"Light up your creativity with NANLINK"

If you're a filmmaker, videographer, or content creator, then lighting can be the difference between a great shot and one that looks like this.
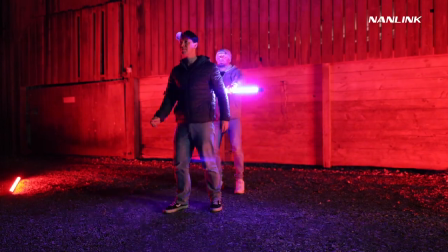0:08 So in this video, I'm going to give you five creative lighting ideas that will instantly improve the look of your films and videos. It's coming up. Hey everyone, Steve here from Learn Online Video, and today we're going to be talking about one of the most important aspects when it comes to film and video, and that is lighting.
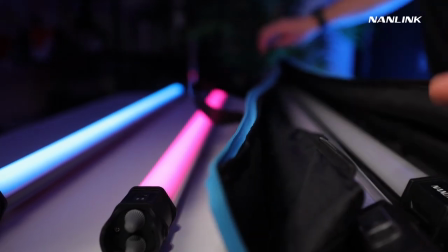0:29 I'm going to be using two types of light for today's video.
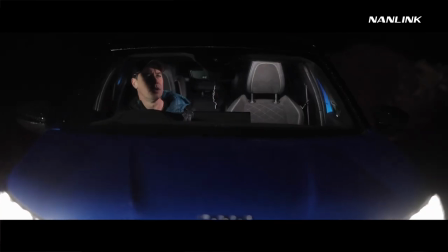0:32 We've got these tube lights, very popular at the moment because there's so many creative ways that we can use them, and a more traditional studio light with a softbox.
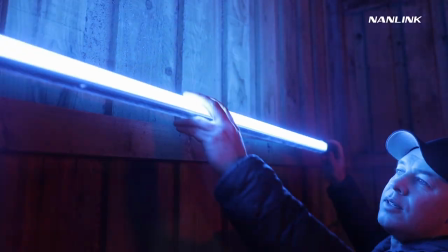0:41 A big thanks to Nanlite for sponsoring this video and for sending over the lights to help demonstrate these tips and techniques.
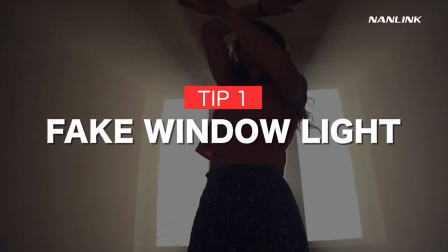0:47 So let's jump straight into this video with tip number one, and that is fake window light. Now, sometimes you might want the look and feel of natural light in your videos, but it could be a horrible, miserable day outside, or even worse you might not even have a window but if that's the case do not worry because we can fake it let's say you wanted to capture a shot
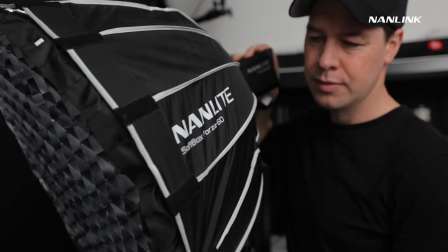1:06 of this cup of coffee on the table with a basic lighting setup using a soft box the shot looks like this not very interesting there's
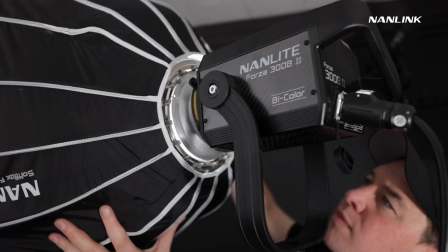1:15 no feel of natural light in this shot so this time i'm going to capture the same shot only this time without the soft box i want to create
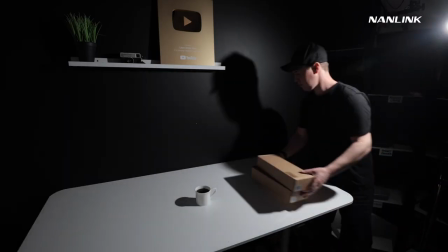1:23 a harsh light i want to try and replicate the sun and We're now gonna place two small boxes on the table to replicate a windowsill,
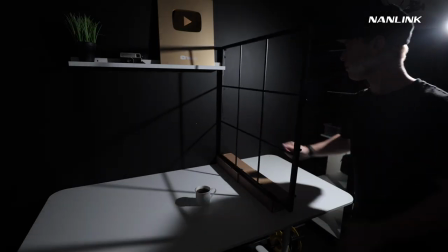1:31 and then place this frame on top to replicate a window.
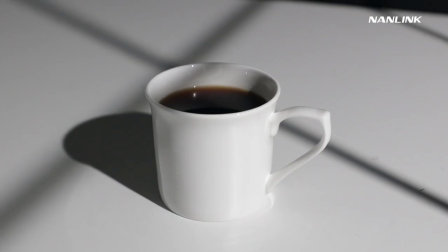1:34 And we've now created the illusion that the sun is shining through a window and hitting this coffee, a much more interesting shot.
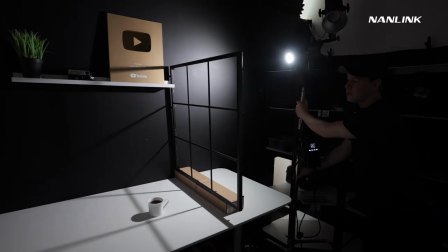1:42 We could also change the angle of the light. We could move the light to replicate the feel of a time lapse.
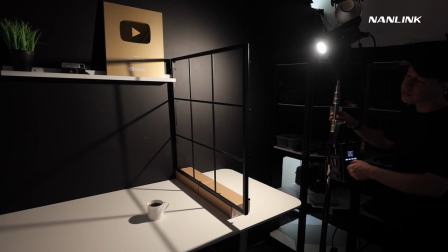1:48 We could even change the color temperature from a cooler looking winter vibe to a warmer looking sunrise or sunset feel.
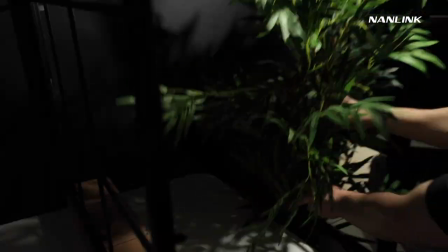1:56 We could even go one step further by introducing this fake plant.
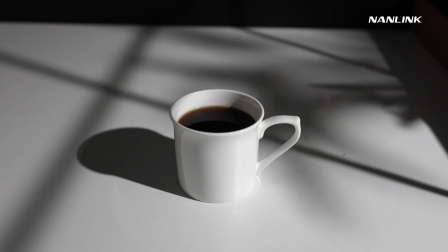1:59 By shining our light through the leaves and adding some movement, we've now completely changed the look and feel of this shot.
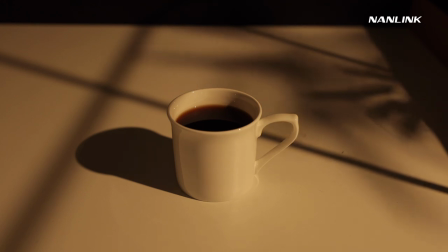2:06 This could easily be the inside of a beach house on the beautiful island of Hawaii. Now, I've had this frame for quite a while. It originally came off an old mirror and definitely wasn't designed for film and photography,
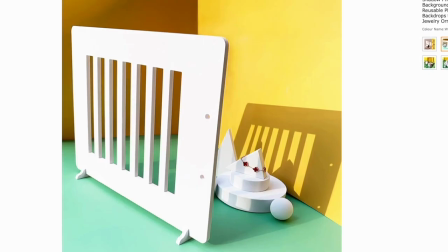2:17 but there are plenty of grids and templates that you can get out there specifically designed for this kind of thing. Equally, don't feel like you need to spend a ton of money to replicate a very similar look.
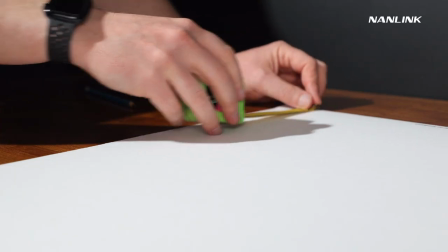2:28 You could, for example, grab yourself a cheap bit of card like this and cut out the design or pattern that you're looking for. For this, I simply cut out strips of card to replicate Venetian blinds.
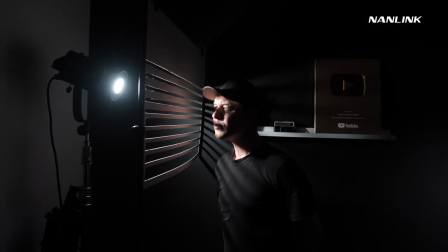2:38 Perfect for a crime thriller or short film. Fake window light not only works great for product shoots, but also talking headshots like this one here. It allows you to create a mood, add some style, and makes the background of your videos look much more interesting. Now, how easy this effect to pull off is will depend on what light you use.
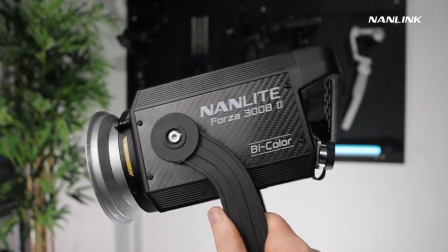2:58 The light that I'm using, for example, the Forza 300B2 is definitely a professional light, so it makes it a lot easier.
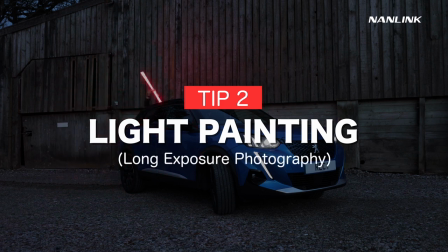3:04 Okay, let's talk about light painting or long exposure photography. Now, this is where we can get really creative and the possibilities are endless.
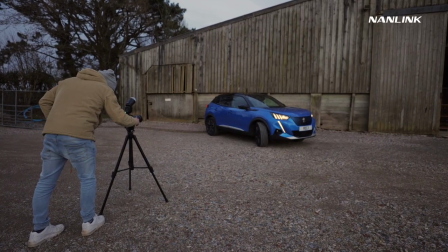3:12 To do this, you'll need a camera with manual control. The light painting can be done in any environment, But it's best to choose a location with minimal ambient light.
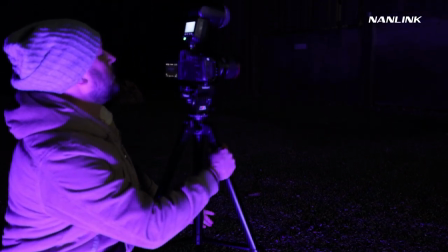3:21 The camera should also be mounted onto a tripod to prevent any unwanted shake This will allow you to have better control of the light source and produce more defined light trails Now to create a light painting you'll need a camera that allows you to have manual control of both exposure time and aperture
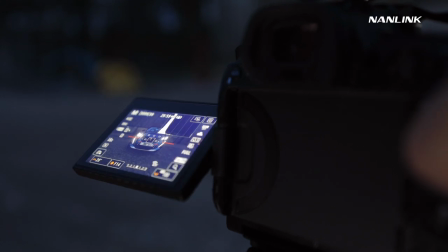3:35 Start with an exposure time between 10 and 30 seconds and adjust as needed Experimenting is key with this effect.
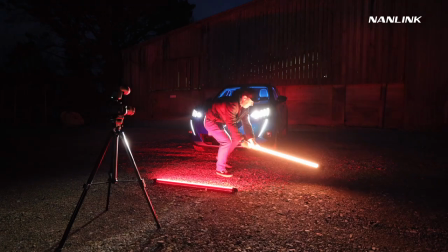3:43 Try moving your light in creative ways.
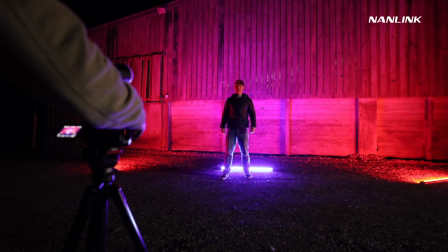3:45 Try using different colors For this effect, I wanted to create some kind of portal or doorway leading to another dimension.
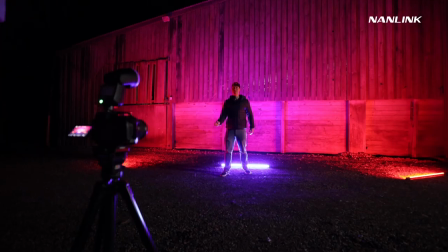3:52 After each light painting, review the image on the camera's LCD screen and adjust the exposure time, aperture or light to achieve your desired effect.
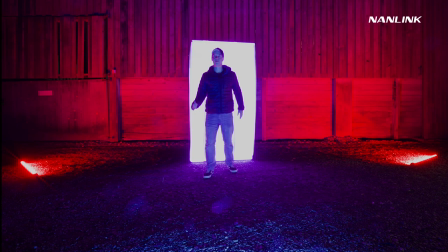4:00 This was the original, and this is the final edit.
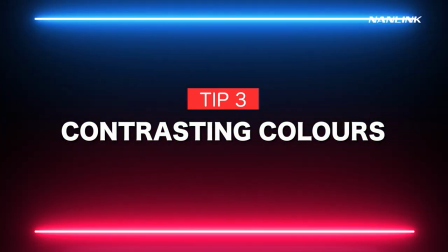4:05 Okay, let's talk about contrasting colours, because this is one of the quickest and easiest ways to give your videos more style and make them stand out.
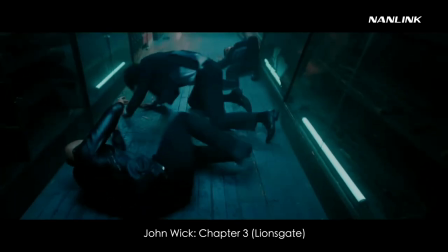4:12 Let's take orange and teal, for example. two complementary colors that are often used in big Hollywood feature films.
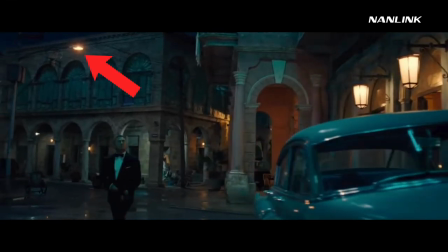4:18 These colors create a visually pleasing contrast that can really help make your image stand out. But how can we take these big Hollywood lighting techniques and apply them to our own films and videos?
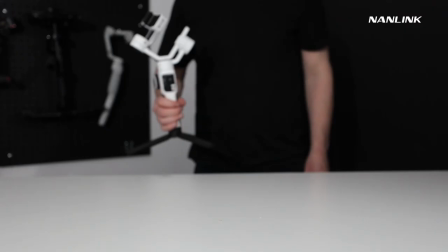4:29 Well, let's imagine for a second that we wanted to capture some product b-roll of this gimbal.
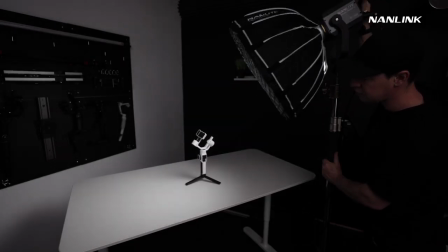4:33 Using a more traditional approach to lighting, we might light this gimbal using a softbox at a 45 degree angle, like this. It looks okay, quite natural looking. But now let's light this scene using contrasting colours.
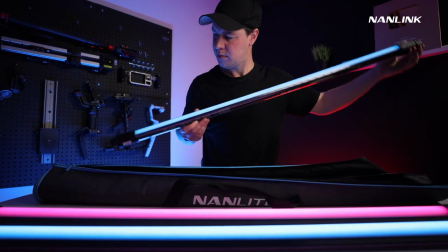4:46 The beauty of tube lights is that you can change them to literally any colour you like, so let's go with blue and red,
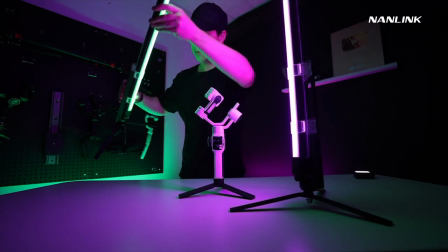4:53 and we now have a much more interesting shot, and we could of course change the colours of these lights to best suit the mood and the feel that we're going for. But how else can we use contrasting colours in our films and videos?
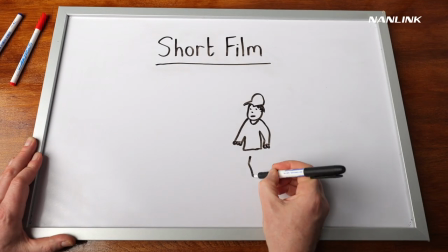5:05 Well, let's imagine for a second that you're shooting a short film and you're looking to capture a tracking shot of someone walking through an abandoned warehouse.
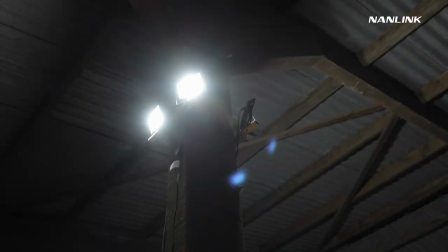5:12 With no thought going into lighting this scene, just using the in-house lights, this is what it looks like. The camera movement is okay, but the lighting is terrible. So let's do what they do in big Hollywood feature films, and light this scene using contrasting colours.
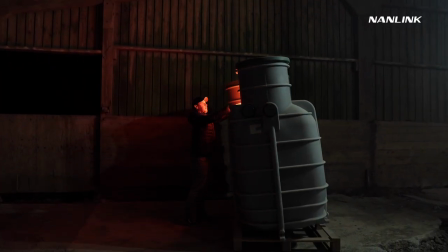5:27 We could put an orange tube light up here on this storage tank, we could put another one over here,
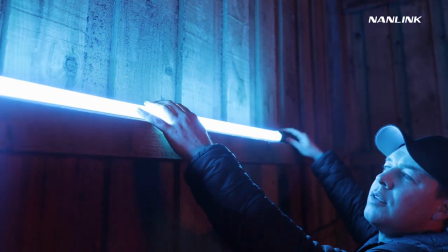5:32 and we could contrast this by adding some blue lights on this side, and we now have a much more visually interesting scene.
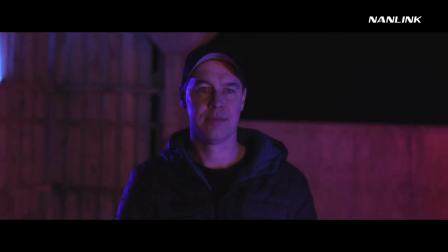5:38 Still dark and moody, but much more cinematic.
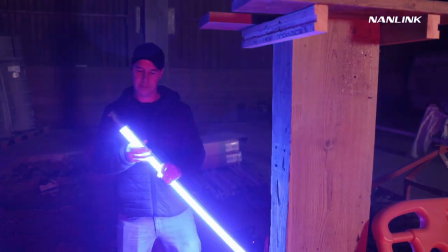5:41 Now, one of the main reasons for using tube lights is that they're portable and much easier to carry around compared to a big studio light.
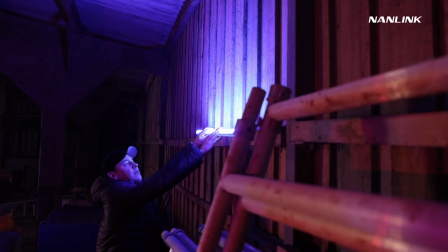5:48 They also run off batteries, so no cables to trip over or plug sockets to find. You can adjust both colour and intensity.
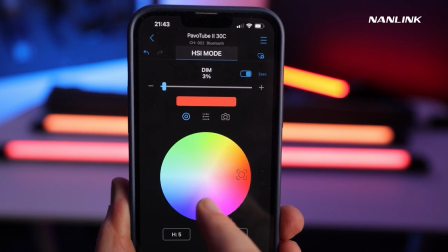5:55 You can control everything via an app, and this comes in extremely useful when out on location.
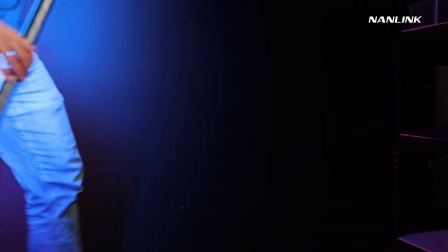6:01 And you, of course, don't need to be out on location to start experimenting with contrasting colours. Start simple with a basic talking headshot like this one here,
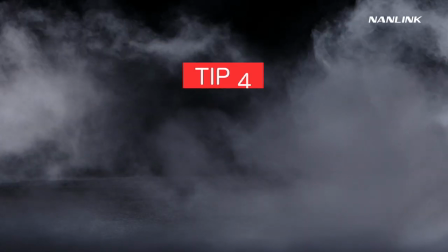6:09 perfect for any type of interview or youtube video smoke or fog smoke or fog will help give your lighting
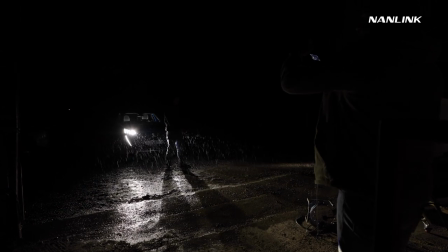6:16 much more atmosphere let's say for example you're shooting a scene where the main character is searching for someone on a very rainy night
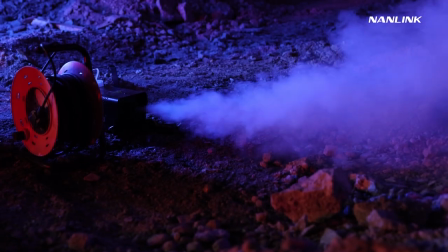6:23 with no smoke the shot looks like this it's okay but with a bit of atmospheric smoke or fog in the air combined with the color grade we
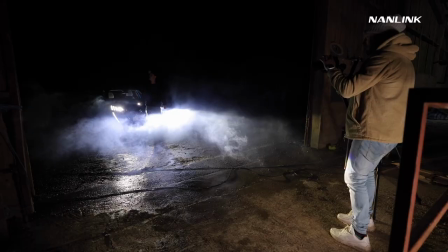6:31 now have a much more interesting shot much more cinematic the smoke adds movement to the shot and really helps define the beams of light and emphasizes
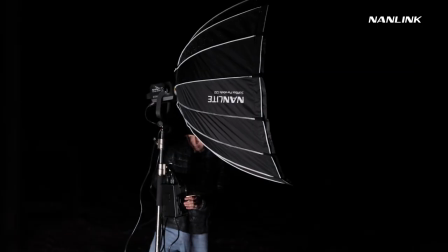6:40 the mood. We could even turn the storm effect feature on this light to replicate lightning.
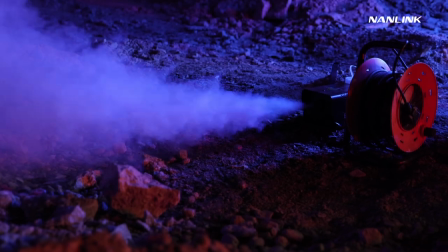6:49 Smoke machines come in all different shapes and sizes. This is a relatively cheap one. You just fill it with this fog fluid, plug it in and off you go.
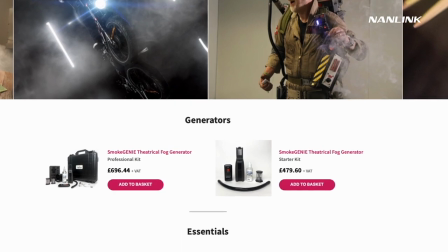6:58 Or there's the Smoke Genie, a small handheld portable smoke machine. Much more portable but does come at a price.
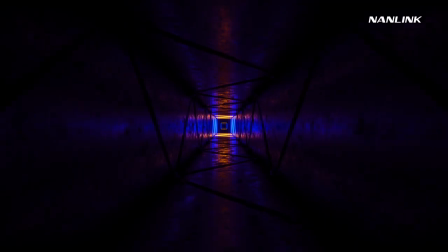7:05 Again, all gear mentioned in this video will be linked in the description below. Okay, the next tip is to combine light with music and sound effects. Now, when you start to combine light with music and sound effects, not only will it help increase the production value of your shots, but it'll also help you tell a better story.
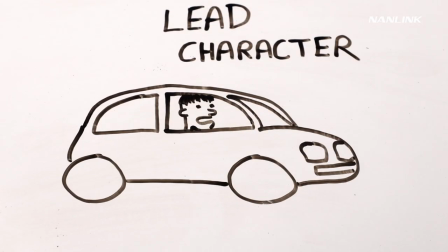7:22 Let's imagine for a second, you wanted to create a short film where your lead character was apprehended by a swarm of police, but you don't have the budget for actors hiring costumes or police cars. Well, do not worry because we can fake it.
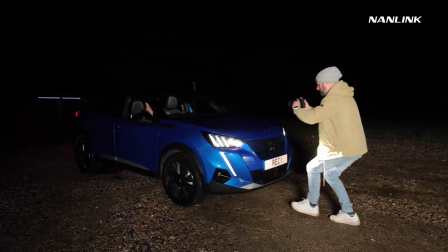7:36 For this, I set up a few Pavotubes with blue and red flashing lights, pulled the car over and got out with my hands behind my head.
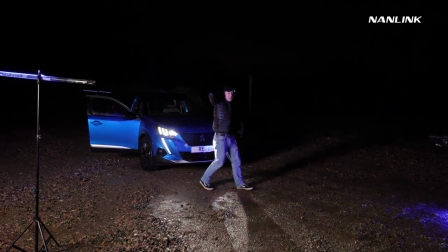7:43 Yes, this behind the scenes footage looks absolutely ridiculous, but add some music and sound effects and we now have this.
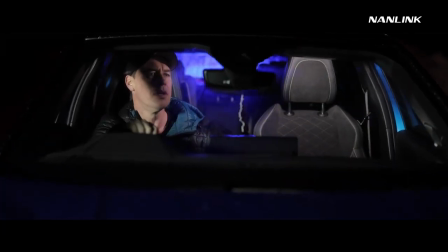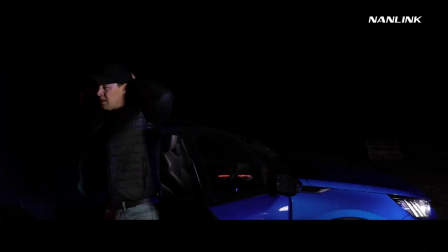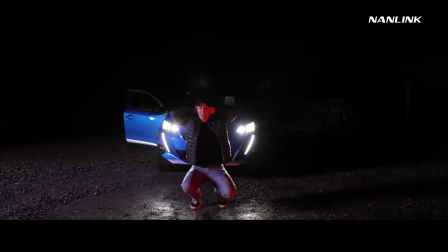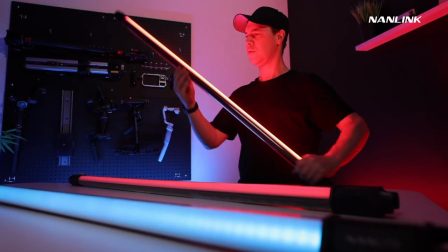8:07 There are many creative ways that you can use light with music and sound effects.